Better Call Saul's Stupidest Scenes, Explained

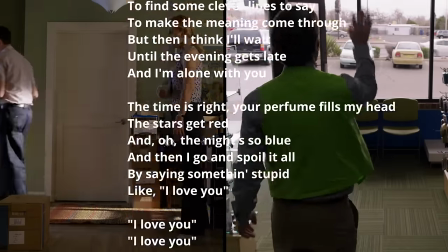246s
If you listen to the lyrics of Something Stupid, you can see that it was picked out because it mirrors Jimmy and Kim's relationship in a lot of ways.
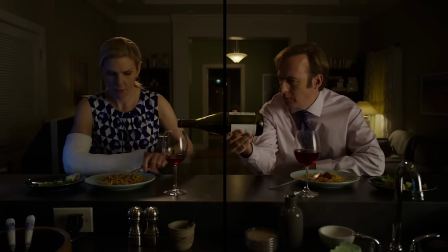254s
The song wasn't originally written for the show, so it doesn't match up one-to-one, of course.
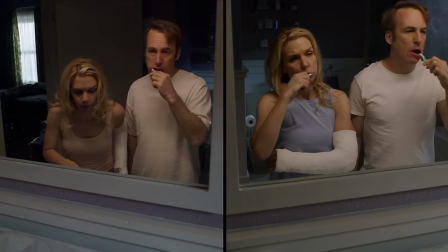260s
But it was a good choice.
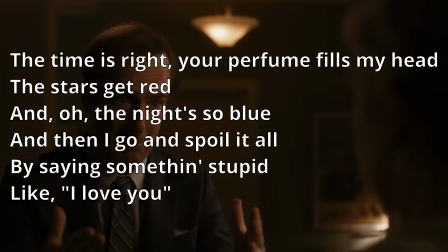262s
One particularly notable parallel is that them saying, I love you, does only come at the end of their relationship,
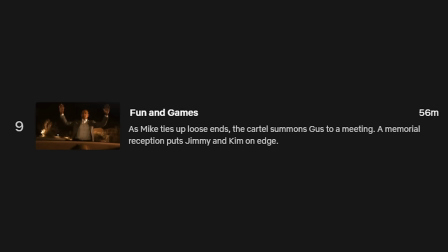269s
in a way spoiling it all, in the episode Fun and Games.
I love you.
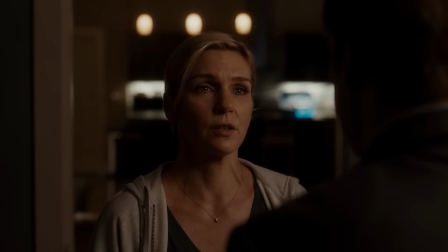277s I love you, too.
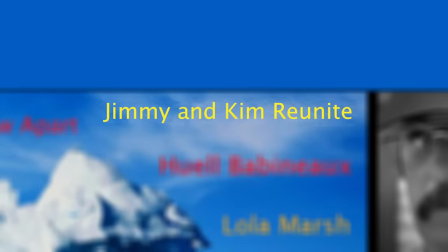282s
Jimmy and Kim reunite.
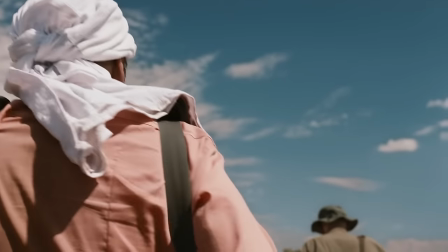285s
The main point of the latter montage is to show the rest of Jimmy's journey after Bagman to make it back to civilization,
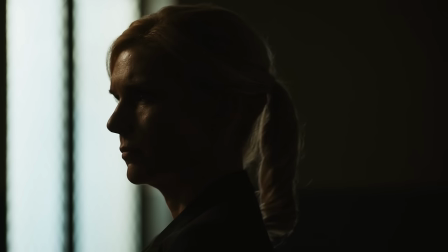292s
while Kim stresses over whether he's dead or not.
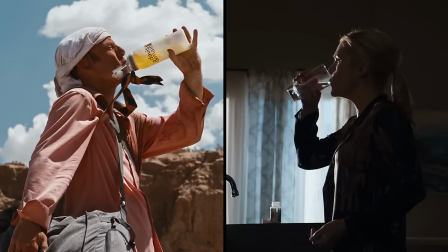296s
One of the most important contrasts it puts forth with the details throughout is how Jimmy is in a much more dangerous situation than Kim,
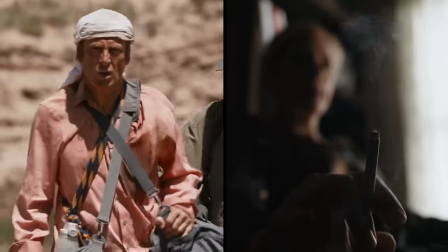304s
Yet the two are equally distraught because she cares for him so much. Huel Babineau
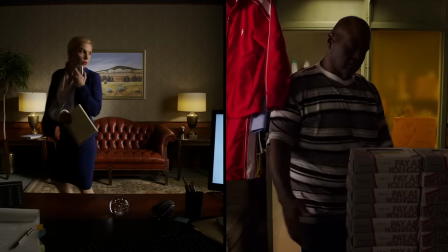311s
Another aspect of the first montage is that Jimmy and Huel grow closer together as Huel works as Jimmy's security for his phone business.
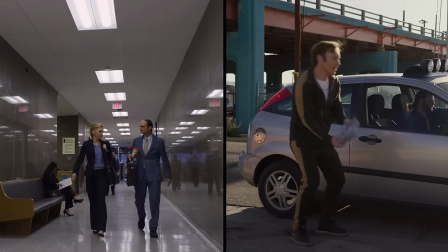320s
He's helping him every time we see Jimmy at his side gig, and they're eating lunch together as well.
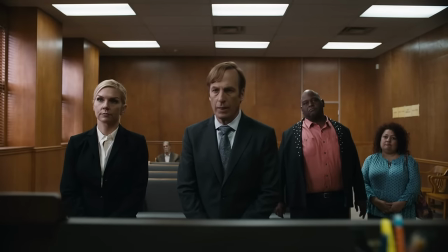326s
This becomes important going forwards as Huel becomes a more significant figure in Jimmy's life,
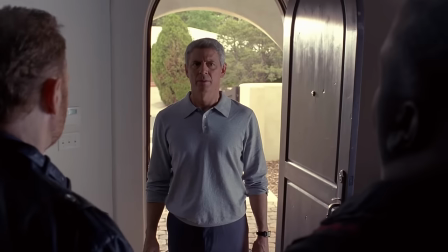331s
who reappears throughout the series, and of course during the time frame of Breaking Bad.
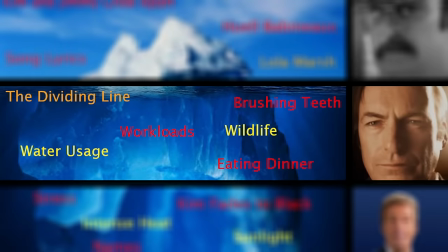337s
The Saul Goodman tier. The stuff here is a little bit more hidden, but not by much. We're digging into the details, but ones that are still pretty readily apparent. Water usage.
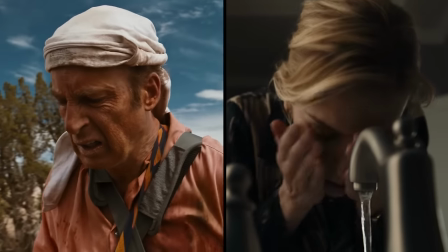350s
In the second montage, Kim washes her face off with water, as Jimmy wipes the sweat off of his face.
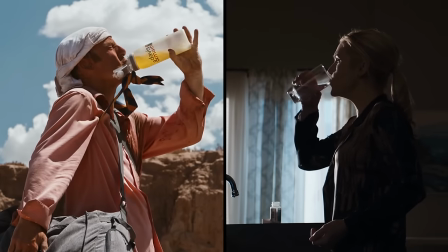357s
Then, Kim fills a cup with water and drinks from it to take her pill, as Jimmy hesitantly takes a sip from his water bottle filled with urine.
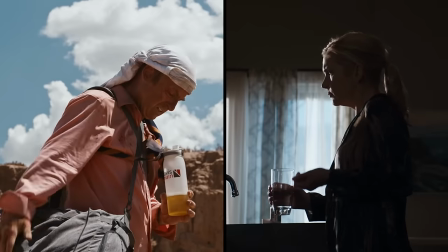365s
Both of these create a contrast by showing Jimmy's dire situation and how Kim is taking for granted the fact that she has water so readily available,
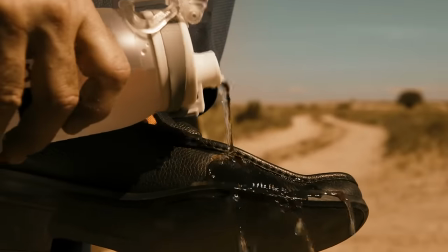374s
just like Jimmy did at the start of Bagman when he washed off his shoe.
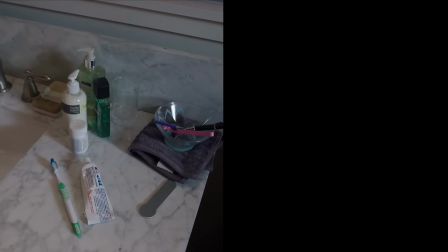379s
Brushing Teeth In the first montage, Kim and Jimmy are first seen brushing their teeth together,
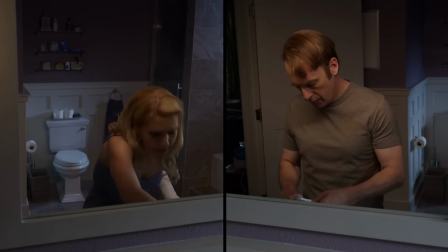386s
then individually but still facing the same way, then facing opposite each other.
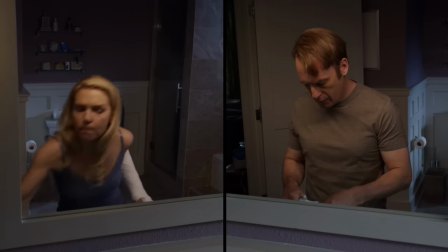392s
It's a very small portion of their lives, but it's one of the many ways the montage portrays them growing apart.
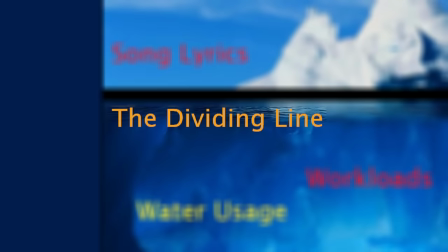398s
The dividing line.
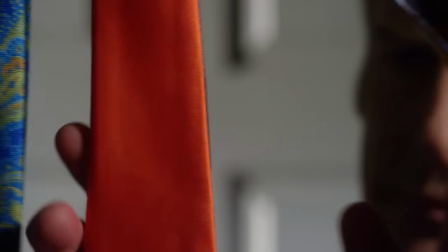401s
Lines dividing visuals are often a fairly unassuming aspect of montages, but in these ones, its presence shows the separation between the two.
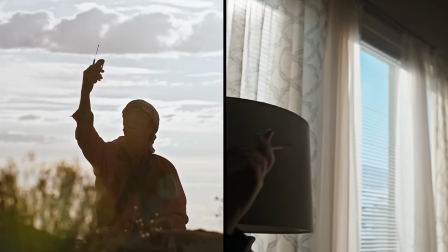410s
In the second montage, it goes away right when Jimmy gets cell service.
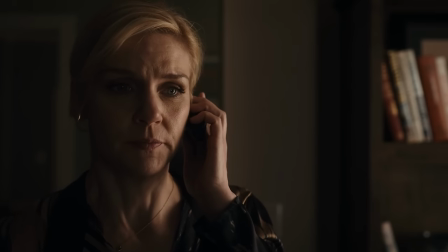417s
as the barrier is no longer there and they can talk to each other now. In the first it's used very creatively.
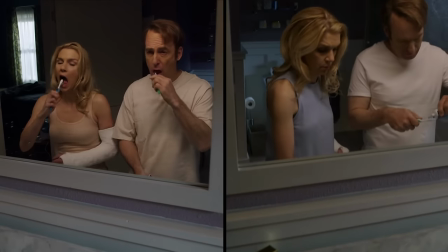425s
At first it's just a usual divider between the two different shots we're seeing,
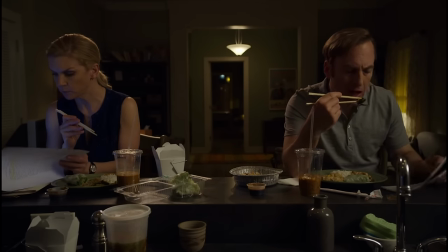429s
then there are times where Kim and Jimmy are in the same shot yet the line is still separating them.
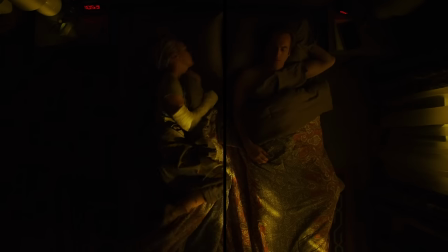435s
They do cross it, like when Kim sticks her leg over the line,
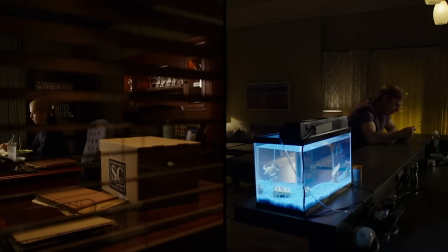439s
but the division it represents becomes more and more prominent as the montage goes on.
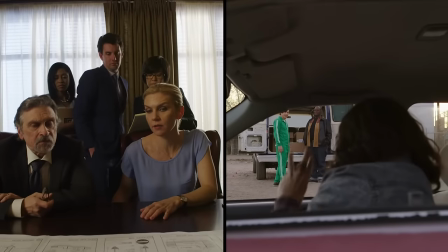446s
Workloads. A contrast between the two in the first montage is that Kim is shown working hard at her job while Jimmy doesn't have much to do.
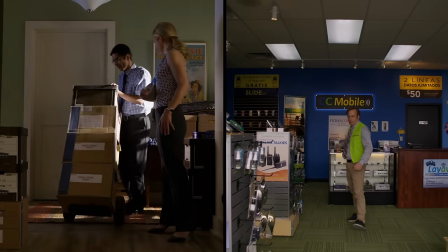455s
When she is getting her files moved into her office, Jimmy is throwing around a ball at work because he rarely gets any customers.
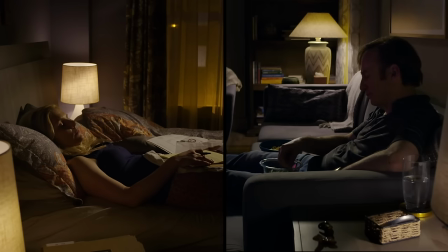463s
Additionally, there's a shot with Kim in bed with Mesa Verde files while Jimmy is on the couch watching TV,
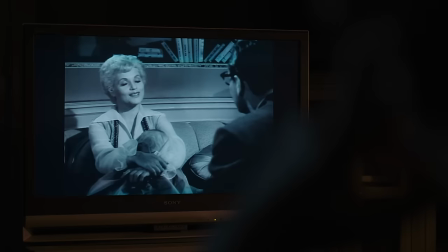470s
showing that she has so much work that she needs to bring it home and doesn't have time to watch TV with him like they usually do.
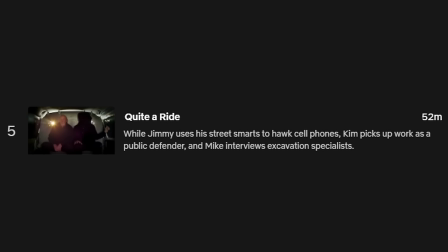478s
This came up in the season's fifth episode as well. It's what incited the side gig.
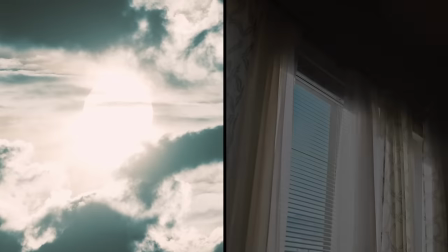484s
Wildlife. A simple contrast in the second montage is that Jimmy and Mike walk
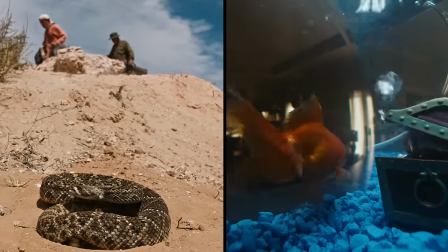490s
past a rattlesnake while the camera on Kim's side goes into the goldfish's tank.
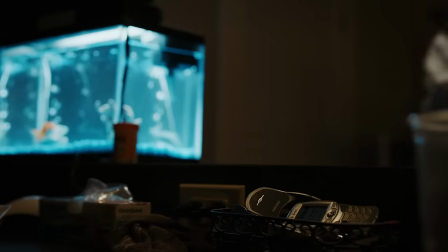495s
Jimmy and Mike are surrounded by dangerous animals, in contrast to the peaceful pet at Kim's apartment.
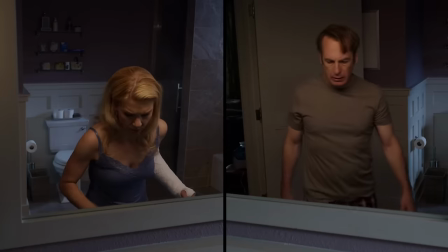502s
Eating dinner. Similar to the tooth brushing, Kim and Jimmy are seen eating dinner together.
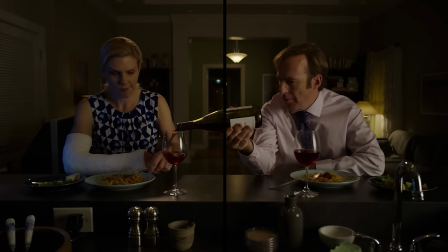509s
The first time, despite the dividing line, Jimmy crosses over it to pour her some wine, and they smile at each other.
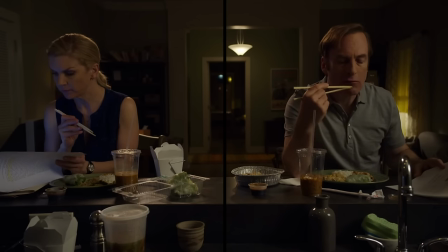517s
The second time, they are eating the same meal right next to each other but are caught up in their own stuff, the dividing line making its presence more known.
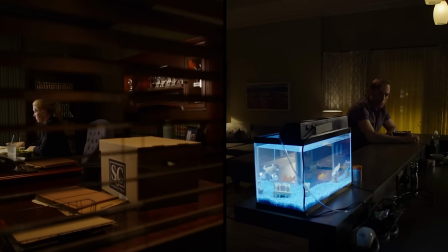525s
Then the third time, they aren't eating together or even eating the same food. Kim is having a salad while Jimmy has cereal.
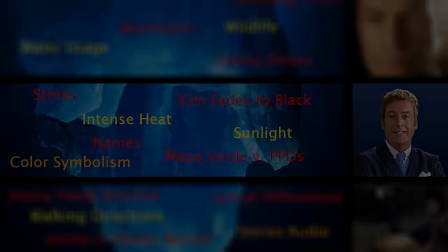533s
It's another neat way to show them drifting apart. The James M. McGill, Esquire, Tier.
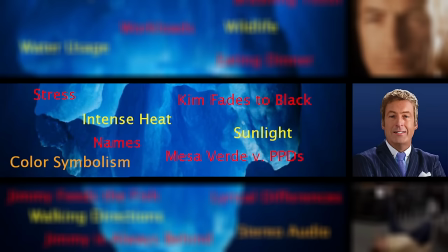541s
This stuff is a little less apparent. You gotta be kind of attentive to catch either these details, or to catch the meaning behind them.
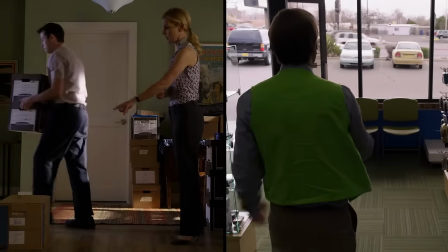549s
Kim fades to black. At the end of the first montage, when Kim climbs into bed and the dividing line is between the two,
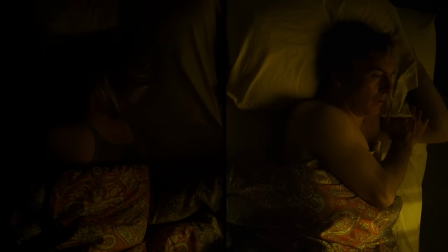558s
Jimmy wakes up and Kim's side of the screen fades to black.
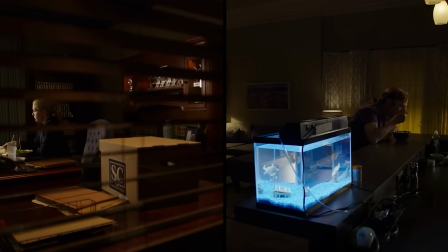562s
After they've been drifting apart for eight months, he realizes that at this point, Kim might as well not be a part of his life.
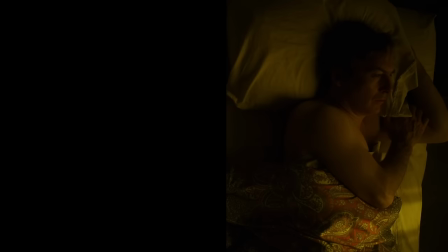570s
It's a tragic but amazing way to conclude that montage.
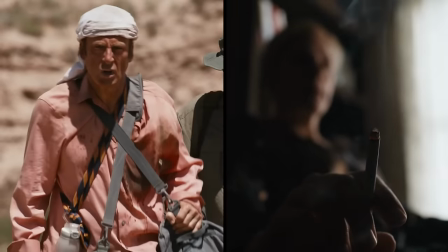575s
Intense heat While Kim's cigarette is close up on screen We see a heatwave slightly obscuring our view of Jimmy and Mike
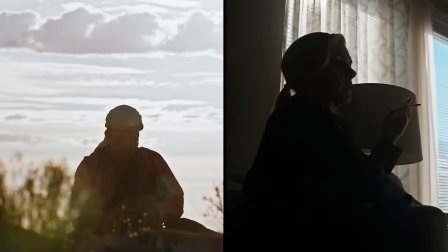584s
It shows the contrast between Kim lighting the cigarette creating heat to be more
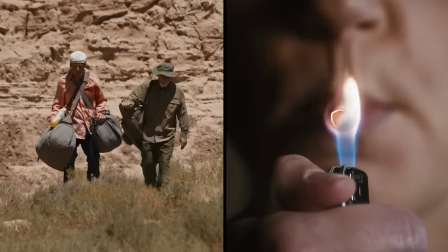589s
comfortable While the heat is uncomfortable and even dangerous to Jimmy and Mike
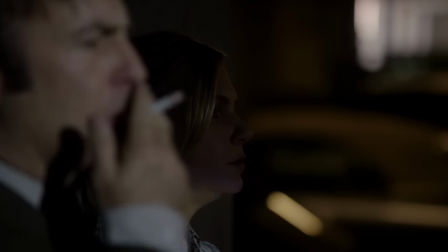595s
On top of that Kim and Jimmy are never seen smoking in their apartment before this point
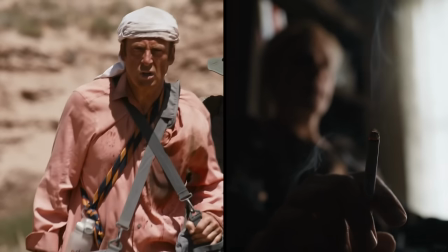601s
So this shows how stressed she is now to be willing to do that. Mesa Verde vs. PPDs
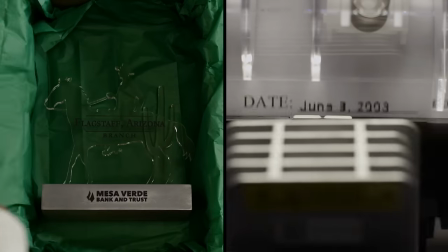609s
Every time Kim opens a little trophy representing a new branch of Mesa Verde that her legal work helped to open, Jimmy is filling out a PPD form.
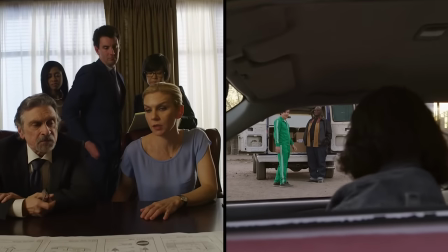619s
It's a very poignant contrast, because it shows that during this period, Kim's legal work gets put on display in a trophy case,
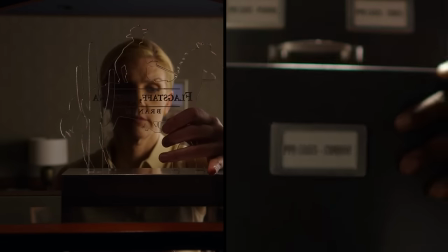627s
while the only legal work Jimmy is able to do gets shoved into a drawer as he waits for the day he can get back to being a lawyer.
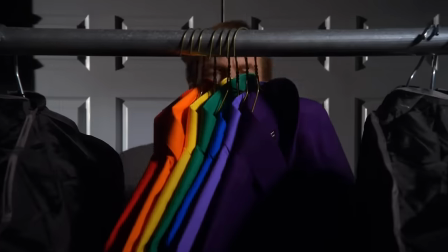636s
Color Symbolism Better Call Saul is a show that uses a lot of color symbolism,
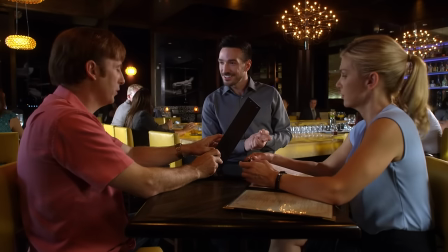642s
the most prominent aspect being blue and red along with colors similar to each, representing opposite sides of the law or rules.
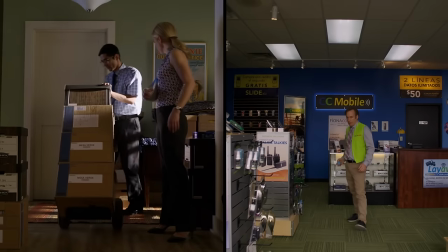651s
During the first montage, Kim tends to be wearing blue, and at times Jimmy is too, like in his outfit for his job at the phone store.
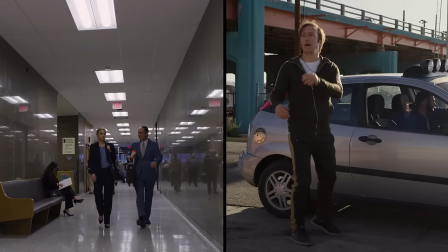660s
The constant of Kim wearing blue outfits contrasts with Jimmy's varying outfits as while the law pervades her life at this point,
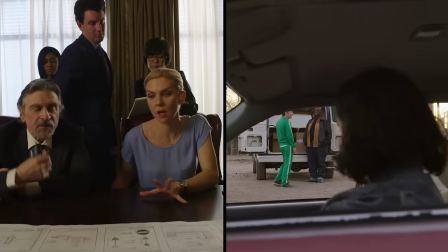669s
Jimmy is only being a rule follower when he's on the clock. Other than that, it doesn't suit him, so he tends to get a bit more colorful.
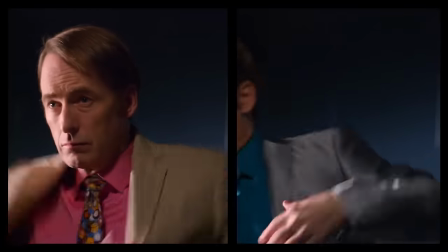677s
And that's another aspect of color symbolism the show sets up.
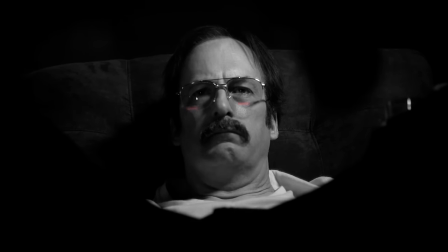681s
Partially through the Jean era, which I don't really want to get into here, but most notably in Season 2, Episode 7, Inflatable,
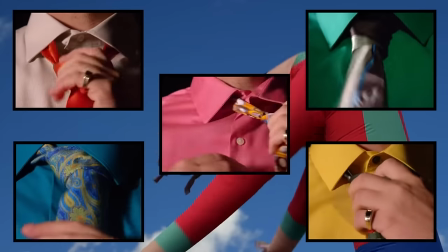690s
Jimmy buys a wide array of colorful suits as a way of bending the rules at work.
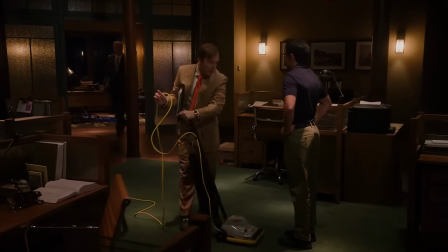694s
Not quite breaking any rules, because that would get him fired for cause, but instead trying his hardest to get fired with plausible deniability.
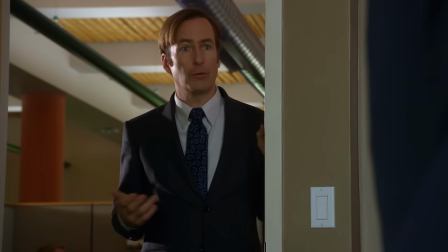704s
When he later in the same episode asks Kim to work with him at their own practice, she asks, Are you going to play it straight?
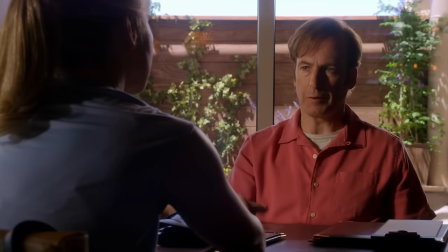712s Or are you going to be colorful?
Because his typical MO involves bending the rules a bit and having a little fun.
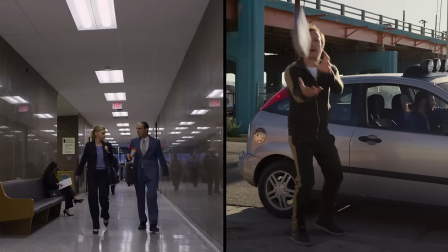720s
And that's what colorful tends to mean throughout the show. In this montage, his colorful outfits are for when he's selling phones.
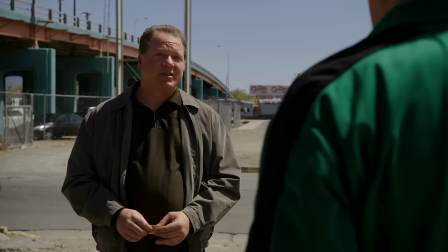728s
Because that's something he has a bit of fun doing. And in a similar way, it isn't technically illegal, because he has a permit.
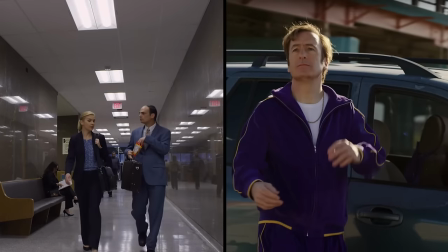736s
It's just not an especially law-abiding thing to do. because his main customers are criminals.